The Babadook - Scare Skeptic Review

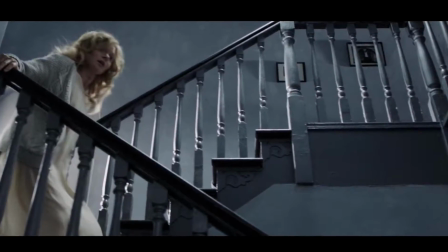248s
To take note on the environmental details, the house you might notice has a very specific design.
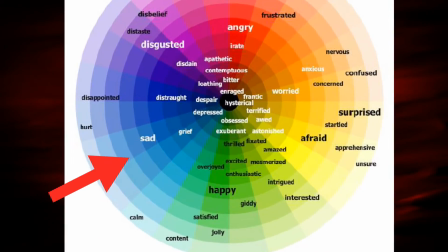253s
The walls are dark blue and gray, which if you understand color being used to set tone and mood, this palette definitely conveys depression.
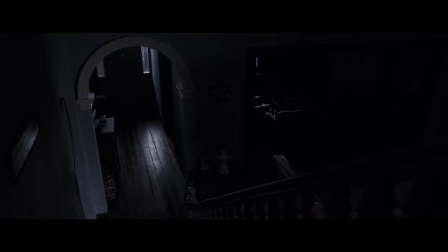260s He didn't want to go to your house because it's too depressing.
Even the harsh use of black almost makes the house look like a drawing, just like the book.
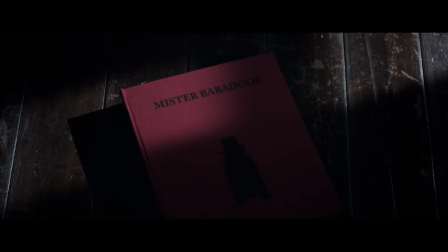268s
Ah, interesting comparison. That the book reflects their life.
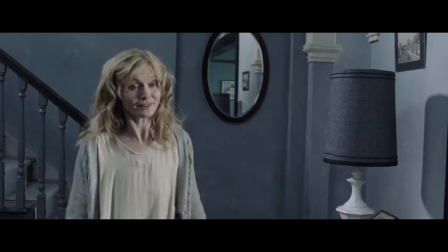274s
Creepy. Hell, even the mirror from The Ring makes an appearance.
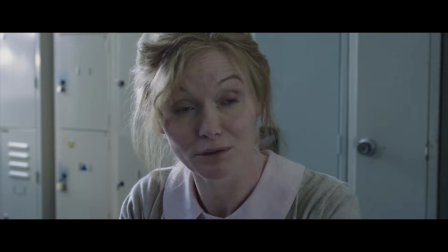277s
In comparison, Amelia herself is always depicted as pale, tired, even her hair color melds with her light skin, giving that ghostly contrast to the set.
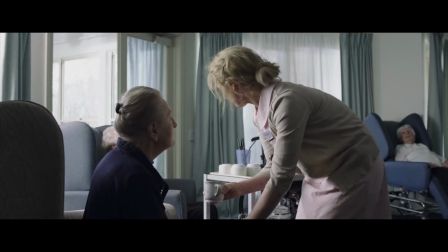285s
As if to say she's sick, or drained of life. Even her job is zapped of all color, leaving a disgusting, boring white.
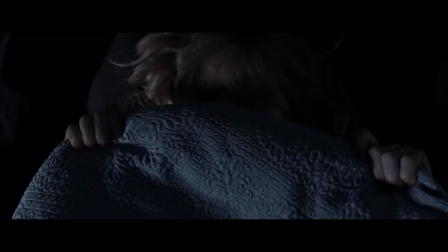291s
Since reading the book, Amelia starts hearing noises and whispers at night, and the lights flicker.
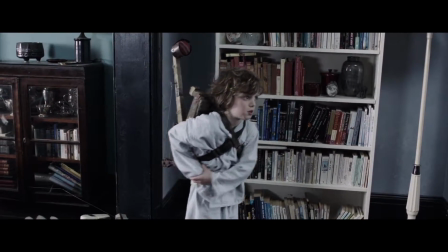296s
Samuel makes a friggin' backpack catapult. Ha, Dog, that's one crafty kid.
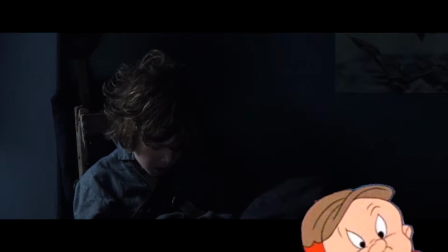301s
He's gonna make a damn fine Ghostbuster. Be very, very quiet. I'm hunting Babadooks.
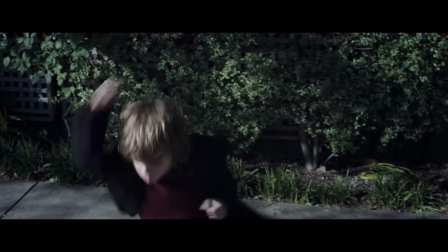307s
He also practices magic.
Where did you get those firecrackers?
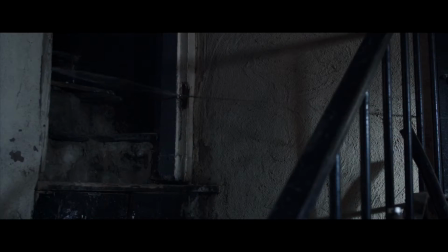313s Internet!
That's the end of the internet. He also sets up traps in the basement where all his dad's stuff is kept, which Amelia is not happy about.
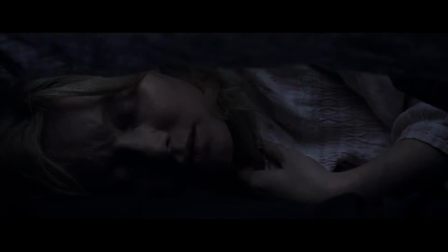321s
This is where she starts having symptoms. We see her losing sleep as the fast-forward edit shows us her night passing by surreally.
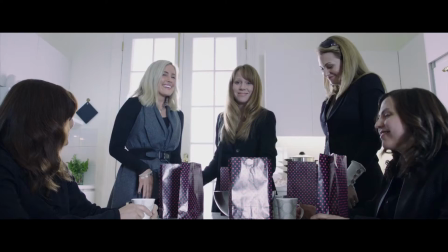329s
She starts snapping at people.
Real tragedy. Not having time to go to the gym anymore. How do you cope?
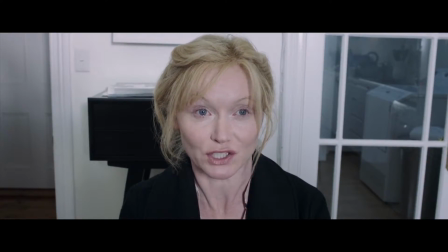335s You must have so much to talk about with those poor disadvantaged women.
Finds no one will help her.
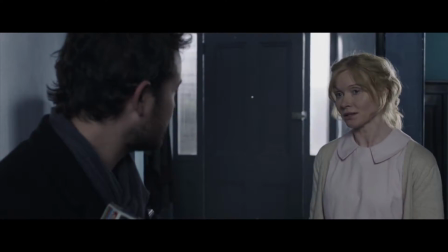341s I just can't help you right now.
And pushes people away.
The truth is, he's so disobedient, he can't go to school anymore.
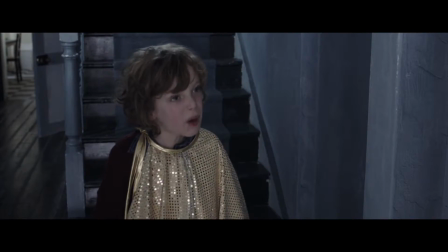347s I hate you! She won't let me have a birthday party, and she won't let me have a dad!
Awkward. You can't tell me you wouldn't feel similarly to this.
There is no Babadook!
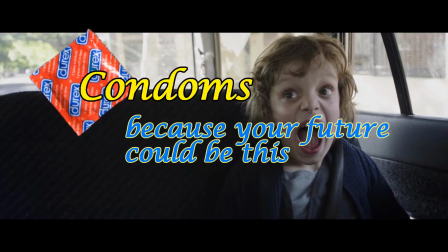362s
Condoms. Because your future could be this. Do you play with protection?
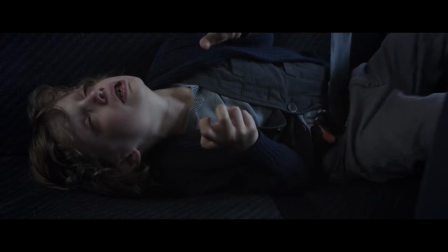368s
Yeah! A sudden symptom of schizophrenia has Amelia take her son to see the doctor. I would like to point out how it seems the film is building up the son as the one with mental illness and the mother just losing patience.
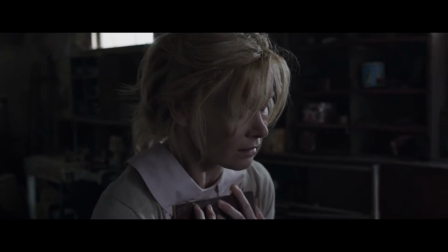380s
However, knowing that, you can see her symptoms and actions building up, like one long sequence of tension rising.
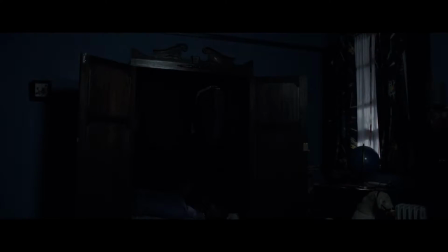387s
In fact, from here on, Samuel tries keeping guard against the creature, but doesn't always know how to behave.
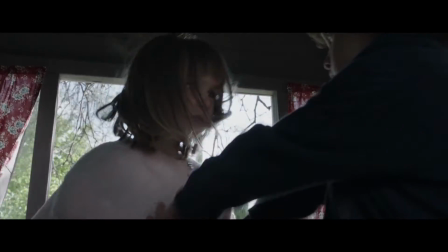393s
A lot of admiration for the kid, despite, even if he did push his cousin off the treehouse. But she was a bitch.
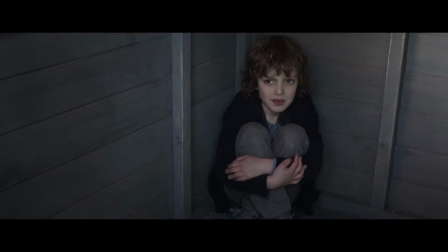399s Old Dad died so he didn't have to be with me. That's not true!
Jeez.
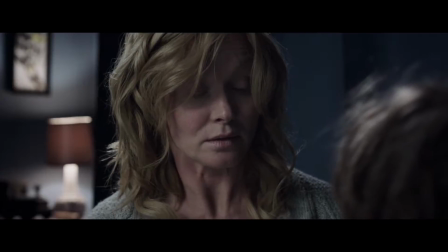403s
Amelia tries fixing her problems the only way an average person can. Drugs!
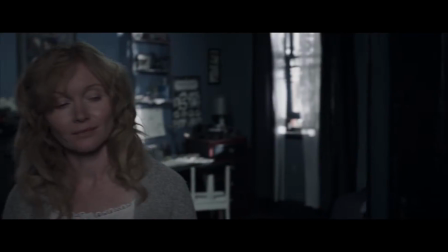408s
Literally falling to sleep. Sleep appears to be the answer at first, but then...
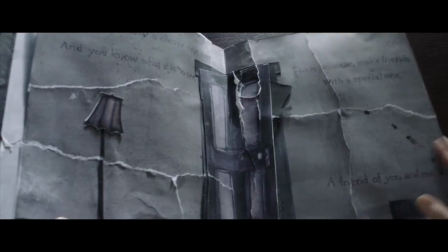415s
Morning! That's right. The book she tore up earlier is pieced back together crudely, and the previously blank pages are now filled with disturbing content.
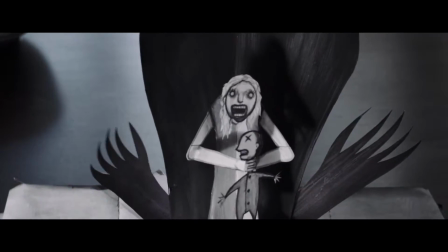423s
It even predicts her killing the dog, her son, and even herself in a blissfully psychotic rage.
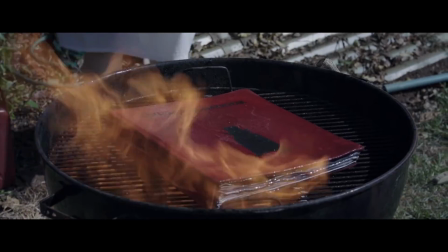428s
She does what any rational person would do. She burns it. Then goes to the police.
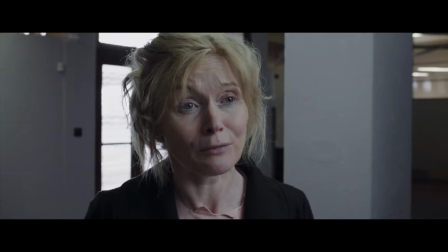434s How do you know it's the same person? Because of what he wrote in the book. The book you burnt.
Well, to be fair, she is just a little sleep-deprived as of late. It's from here on that her symptoms get worse.
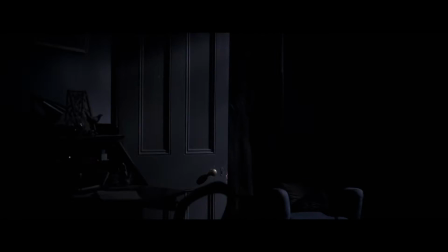448s
She sees the Babadook appear in numerous locations, including in her room, in her neighbor's house, on the phone,
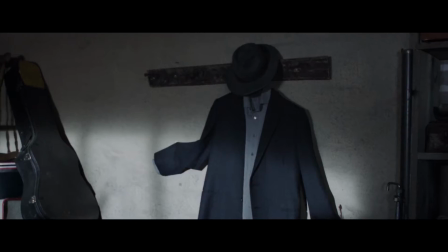455s
the police station, and sees its influence in other places. She even sees it up close. Well, that is certainly something I'm keeping an eye out for tonight.
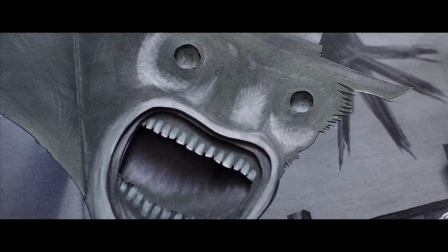468s
As if the power of the Babadook, aka the monster, grows stronger ever since the book was burned.
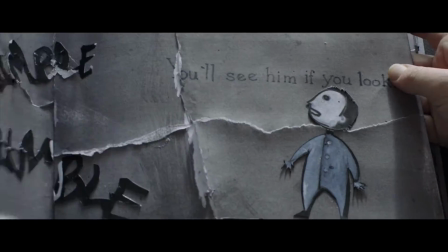473s
Why? Like the mental issues, or the presence, it needs to manifest some way.
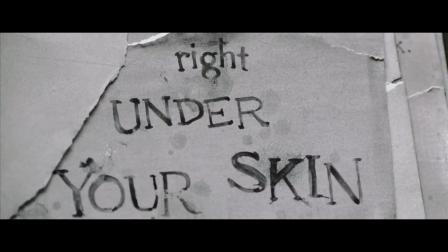479s
If not as a book, then growing under her skin. Like the narration says, the more you deny, the stronger I get.
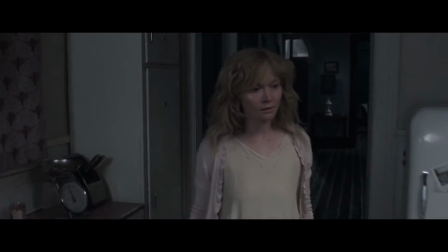486s
The story really turns around when Samuel is so worried and even scared of his mother that he tries to call their neighbor for help,
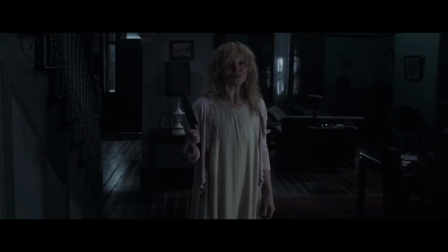492s
while Amelia looks, intimidating.
Is this what I have to do?